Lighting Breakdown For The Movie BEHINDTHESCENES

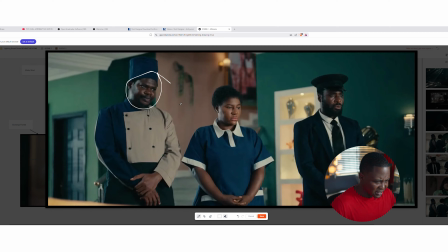485s
So now, with the way I see it, if we do that way, we'll have a flat image, and which is not good when making movies. We want to make sure we have what we call contrast ratio, a balanced contrast ratio, and make sure that we just have a bit of shadow. And if you notice, we are shooting at the shadow side, just like I'm doing right now. Okay, you see, I have a light source here. I'm actually using a book lighting, so it's called book lighting. So I'm bouncing the light off a white surface and it's reflecting back to my face because I wanted the light to be soft. Okay, so yeah, and now you see that the camera is coming from this side of my face, which has more shadow, so it gives it this beautiful moody look. Okay, so yeah, that is like how much I can explain what it looks like.
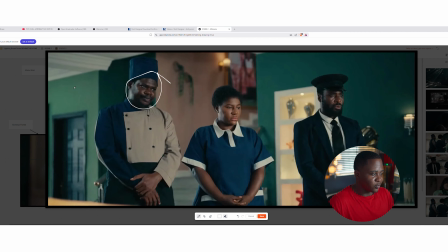541s
Okay, so now what they did is that they still brought back our flag. I need to change the color. They still brought out our flag and they placed it in this side of the frame, a big flag outside the camera here,
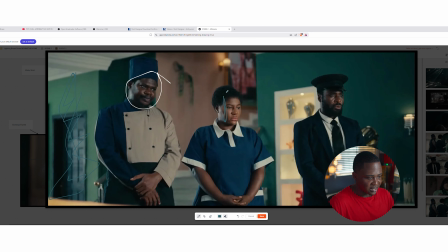553s
so that it will block out light from hitting their face in this side. Okay, and again, I want you to take note of something.
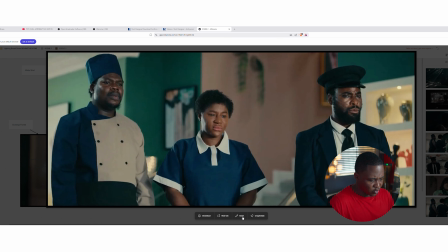561s
Let me use this shot for example. So this is a close-up of that same shot. Now you notice that how the light coming from here, is lighting them from this side. So you can see it at his hair here, and also see it as his hair here.
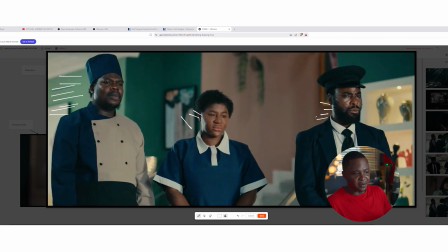580s
So in the previous shot before, it's the same place, but they just they turned and she went to the couch to sit down. So it's the same room. So we were trying to like tell us, you see, that's one thing we take into considerations as filmmakers. We try to make everything intentional as possible. Okay, so we try to make sure the lights, what we see before is what we are seeing again. This is what we call attention to details, and I give it for the cinematographers and the directors also.
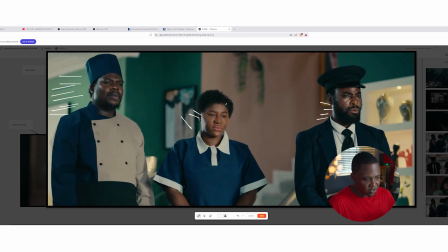612s
Okay, so yeah, so there's nothing much. Remember, there's a light, there's a window here. So they place the lights to motivate from the window. It's waiting that that window light is what is hitting them on the face. Here, hitting them on the face here. Okay, yeah.
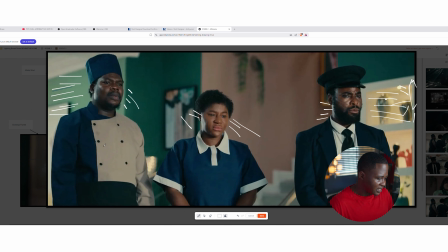632s
So then this shadow here is the flag that they brought in. Remember, we said that there's a flag here. So just flag here that blocks the light and make sure we have a contrast ratio that is pleasing to the eye, right? So now that is it for this shot, nothing much. Now where things get interesting is this shot right here, and this is the best shot I like so far. Yeah, this is my best shot I like so far. So this is the establishing shot, the wide shot, and then the closing.
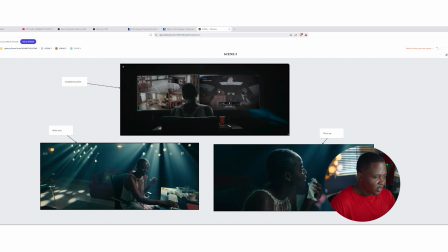664s
Okay, now in this shot, looking at these three shots, it happened on the same location. You could see that there are some things that are not right, in my opinion.
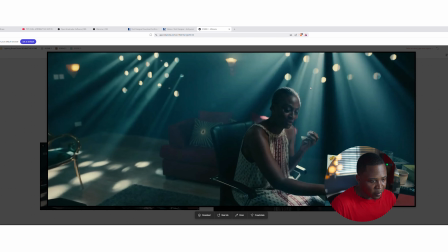675s
Okay, so let me say, for instance, this shot here. Now we see light coming in. We see lights pouring in from all these sides. This, by the way, how they got this shot was they made sure they had some openings on the wall. I don't know how they did that. Maybe a cardboard or let me say plywood, and then they drilled holes inside them, and then they're shining lights directly inside those holes. And for us to get these rays of light, we need what we call a haze. So haze will be added to add atmospheric light rays. So once you pour a ton of haze, be it from incense, be it from fog machine,
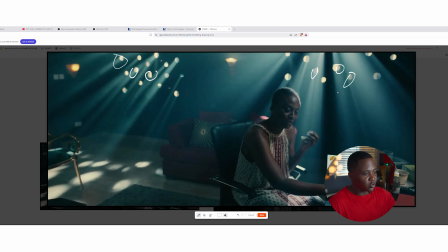717s
be it from haze, be it from atmospheric haze, so you start seeing light rays. I think you should do that if you want to try that out. Point a light and then put haze in it. You start seeing those rays of light pouring down, right? So that's what I think that happened here. Now back to the lighting condition. So we see that lights are pouring in from here.